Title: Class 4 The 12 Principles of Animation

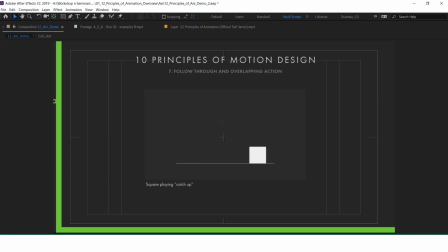1954s
So that is called overlapping, and the other part is just following through the major action that has just happened.
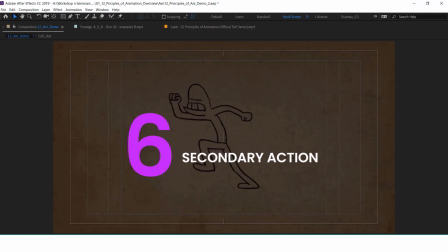1965s
And the next principle, the sixth principle, is secondary action. Now, mind you, this is my sixth principle. It doesn't mean that okay they follow a chronological order.
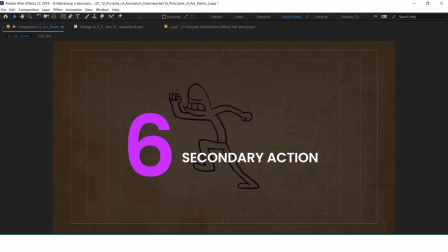1980s
No. And also, I would like to say this: realize one thing, that all these principles, they don't. Many of them, they are in, they are interwoven. Many times when you're talking of one particular principle, you also find the other at work also.
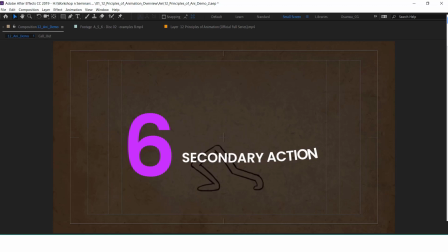2000s
Secondary action are gesture that we do, or action that we do to like support the main one, and this helps to add dimension to the character. Like this helps to like
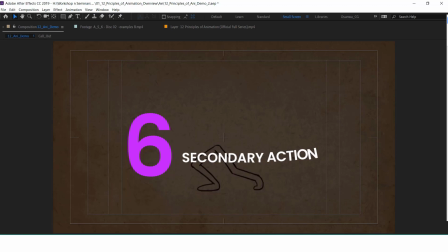2020s
give a much more detail about the particular action. What do I mean? For instance, let's say we have this particular action here.
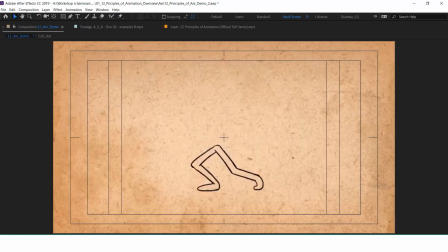2031s
The main action here is the man stamping his feet. Is angry, right? So with stamping his feet, that's like the major action. That's the major thing we want the audience to take away from here. However, to now support and make that whole message sink, we'll now
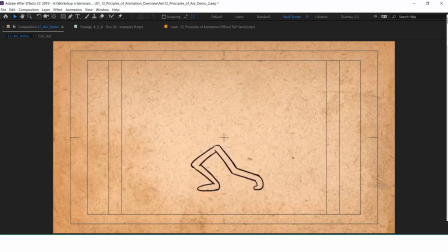2051s
add this arm swing. The arm is now swinging. Now the nature with which this arm swing also shows how much of anger the man is experiencing, right?
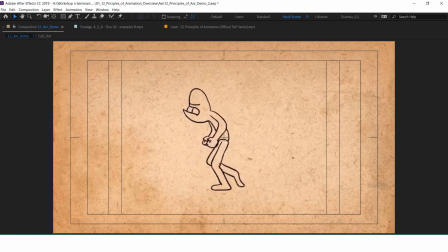2067s
How much of that, and also the other, that's the torso being slouched and everything, his face. So all of those are all adding up to tell us how angry is this man now is.
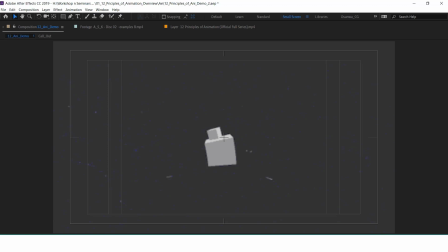2084s
So we also find here there's this major cube doing his own performance, right? Is now also being, is also carrying this order. or that little cube.
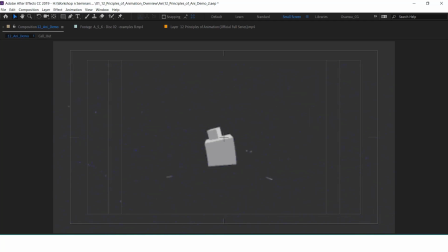2096s
So the little cube is the secondary action. Why the major? Because once we remove this, right, to still give us the idea that okay, this is what is happening.
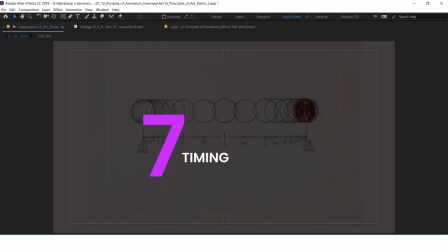2105s
The seventh on my list is timing. Timing really means the intersection of number of frames, the intersection of number of frames and spacing. Though just with the word,
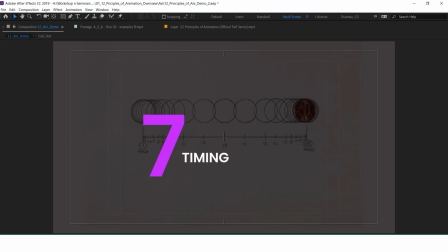2125s
you may think it's just okay about time, the amount of second, the amount of frame it will take. For instance, we have 25 frames here,
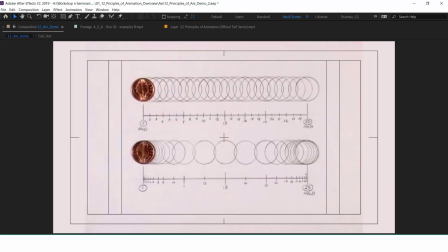2137s
which is equals to um, which is equals to 1 second.
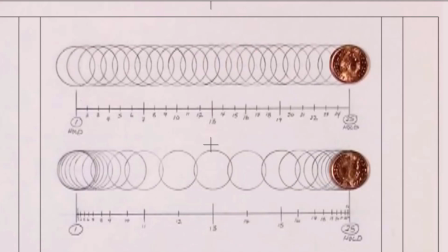2144s
1 second for this coin to perform. Okay, two of them right now for these coins to perform their action. You may think, okay, that's just it, the time it is. No, but
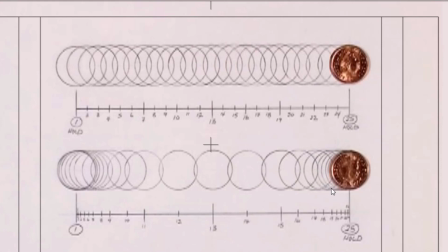2159s
when the principle of time, it also take cognizance of how they did perform the action. For instance, the first one, the one up, right?
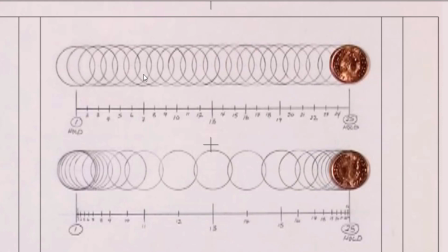2173s
You find it just going at constant speed, right? It's just going at constant speed. Whereas in the second one, you find that there is
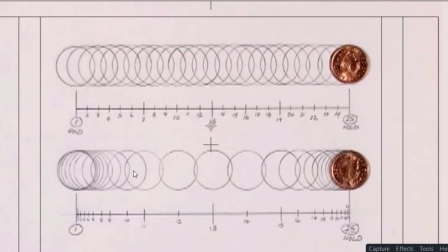2193s
initially there is easing happening in the at the beginning.